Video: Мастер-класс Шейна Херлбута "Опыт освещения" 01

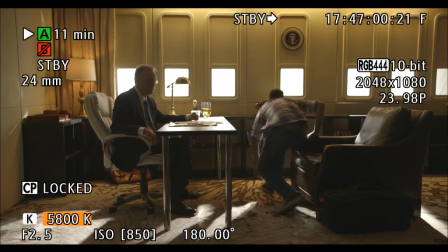41:29 You see, you can't change those unless you had blue bulbs and all that stuff.
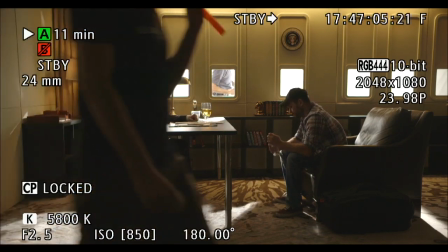41:34 So now everything goes way too warm. Okay, go back to the color temp where we were.
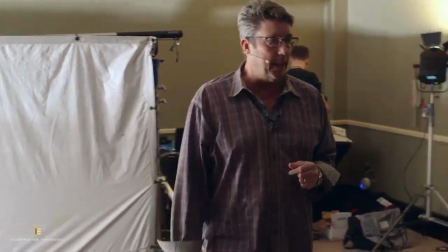41:39 Half CTS. Let's get a lot of half CTS over here, guys. hide it. I just want to make it look like it's coming straight.
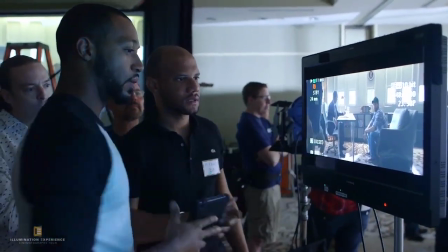41:45 Because right now it's at this angle, and then Okay, that angle. we are putting the LECO,
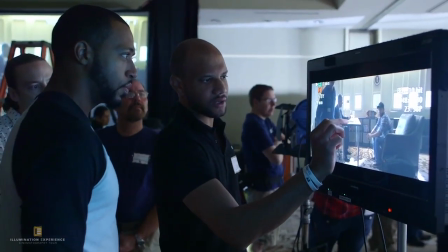41:49 they are moving the LECO over there to have the reflection here from his face.
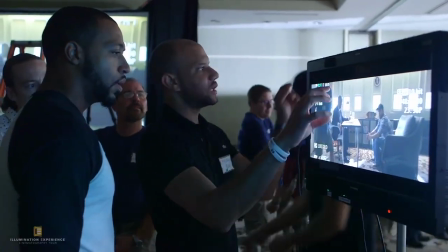41:55 So they are moving the light now, but we will move the M8. We need to know where the sun is first.
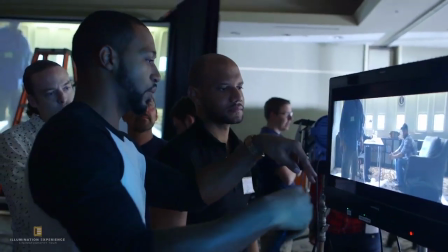42:00 So the sun is going to determine, because I don't want the sun going this way and the leaker going that way. So the M8 is a priority.
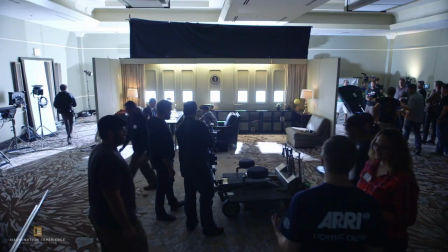42:06 Oh, yeah. Hand them out. Lunchtime.
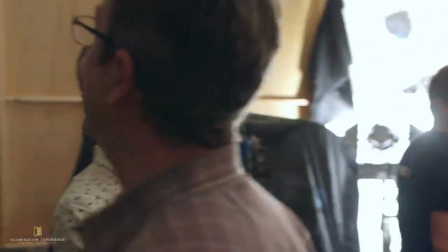42:14 Shane, you like straw more than CTO for this? Yes. Straw is more yellow.
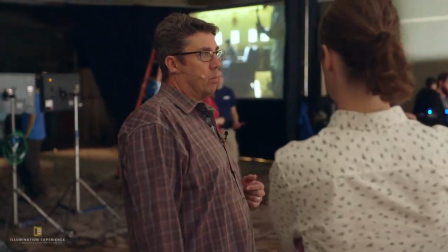42:19 Straw for that or full straw? They called for half, so we're doing half.
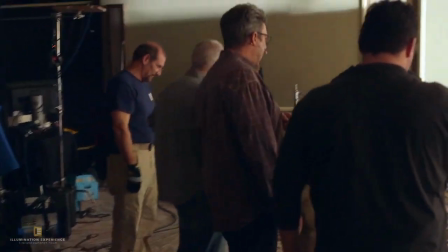42:25 Yeah. Now, I think we decided on a 24 millimeter lens, right?
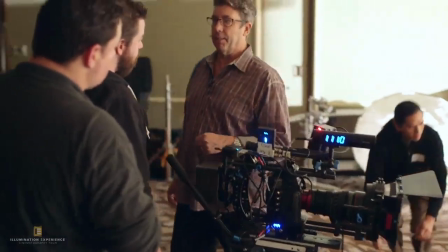42:30 So let's go to a prime, okay? So we get off of this zoom.
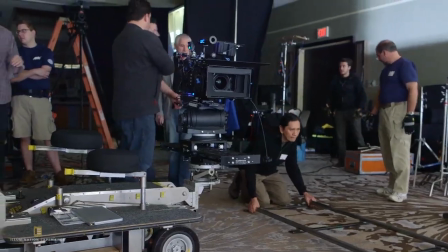42:36 All right? While they're setting the dolly track, okay?
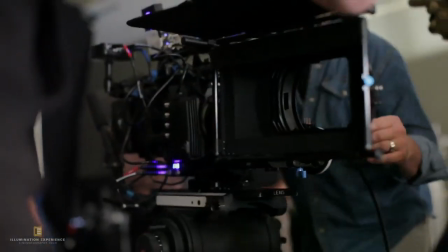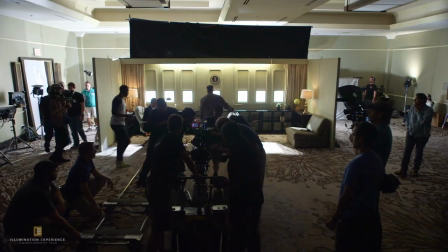42:48 Now that we've come dead center, we can slide him back. So let's slide, hop up.
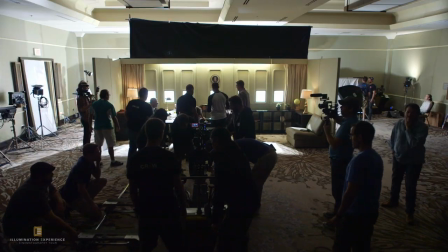42:54 So now we can slide him more this direction because when we were over there, we were sliding him this way.
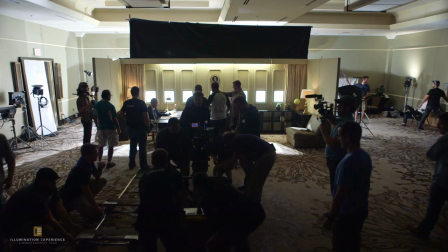43:01 So let's go ahead and go this way.
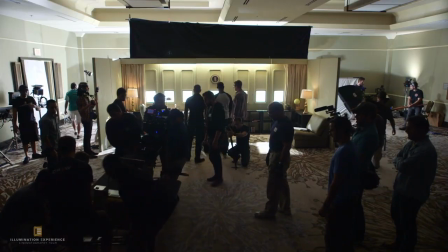43:09 Okay.
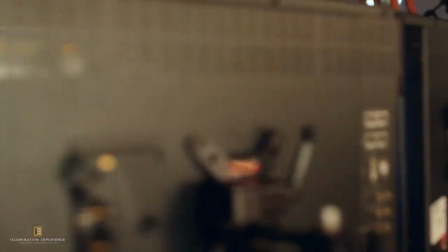43:13 The light would be coming in where you're influencing it with the sun, right?
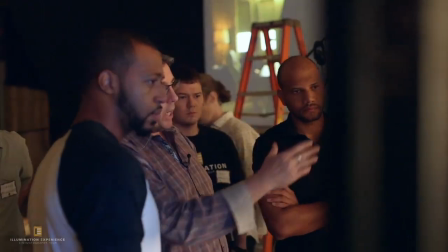43:18 So you're bringing that sunlight in, that's great. But right now, they need light on their faces.
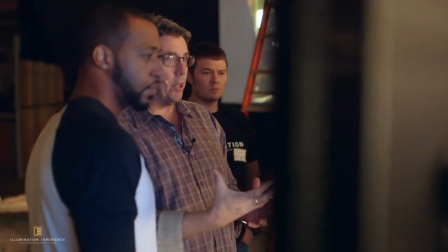43:24 So you have two ways you can possibly do this. You can come over here
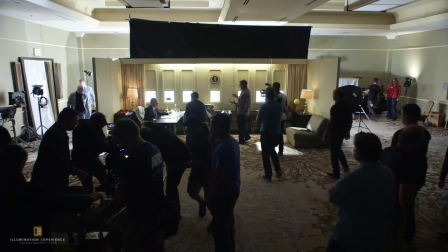43:31 and you start to see, now we've set the dolly track already, right?
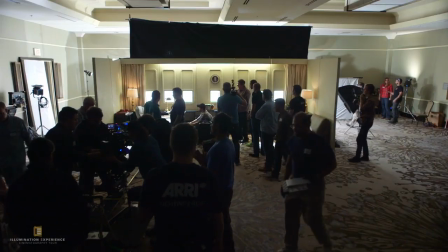43:37 But what I do when I'm looking at where I can bring the light is I ask the actor,
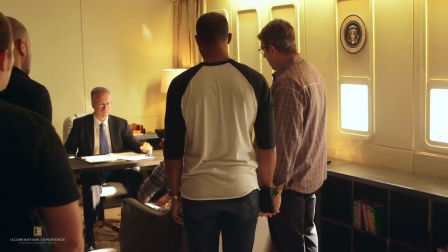43:45 stand in to hop up. So Bud, hop up. And then you sit in the chair.
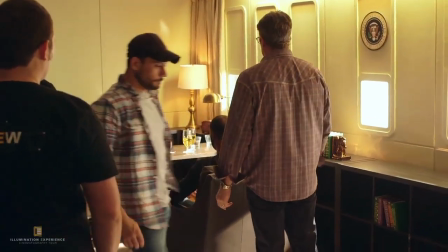43:51 Now you're envisioning where this light can come from. So you look to your right.
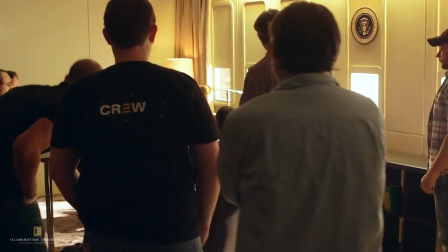43:57 You see those windows. Okay? That is a great access point.
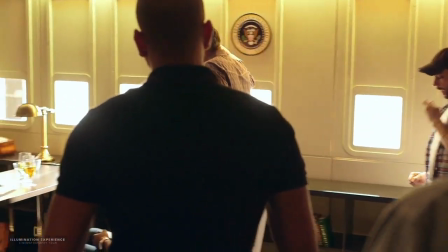44:04 The same with the president. If we want to skip bounce something in, to come in and illuminate him like this, then
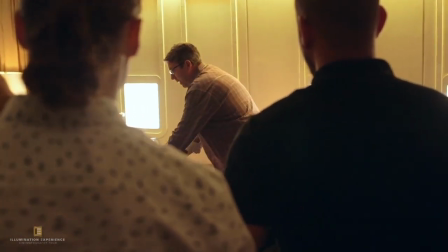44:13 you can bring a light and fire it onto the desk, and we can put some white papers here if you want to be able to give him illumination,
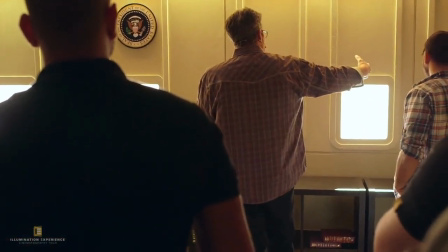44:21 or we can bring a source and push it through these windows to be able to light him.
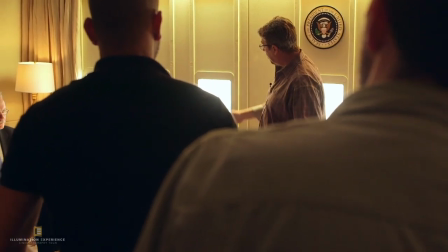44:29 But what you're looking at is your access of view. So right now, to light Bud, I see that you could put
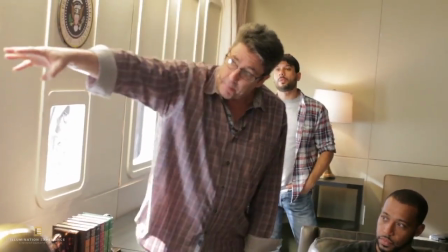44:38 a bright light back behind those windows with some diffusion
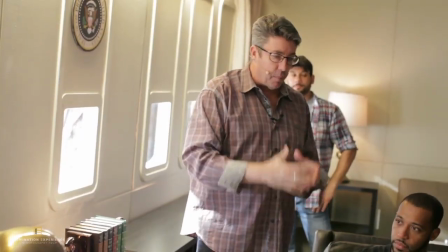44:43 and bring that soft ambience from the tarmac into the plane.
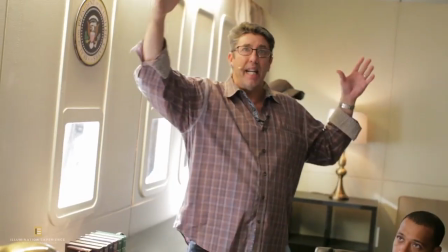44:48 It would not really necessarily be the plane that would be illuminating him, right?
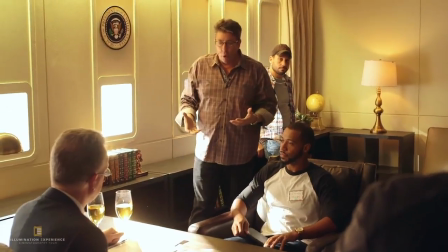44:54 There wouldn't be a lot of light in the plane because just like when you go into a plane, most of the light is motivated through the windows.
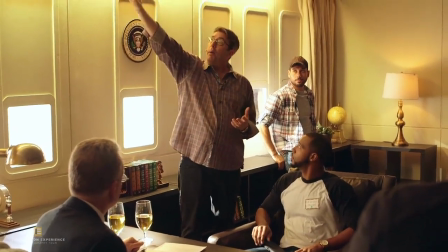45:01 Same on the president. Now you can, if you come up higher to do that, is that realistic?
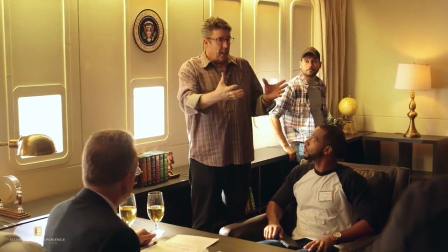45:07 You know, can you get away with that in this shot, in the master?
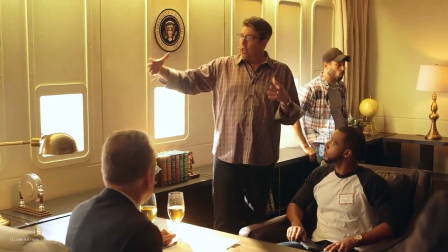45:13 For a close-up, maybe. In this master, I feel like it needs to be motivated coming through the windows.
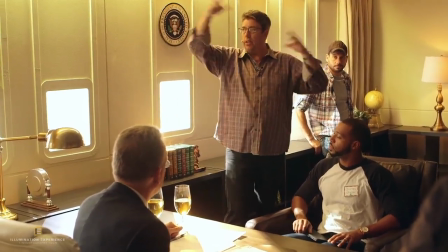45:20 Use the windows to also control the light so it doesn't explode all over the place.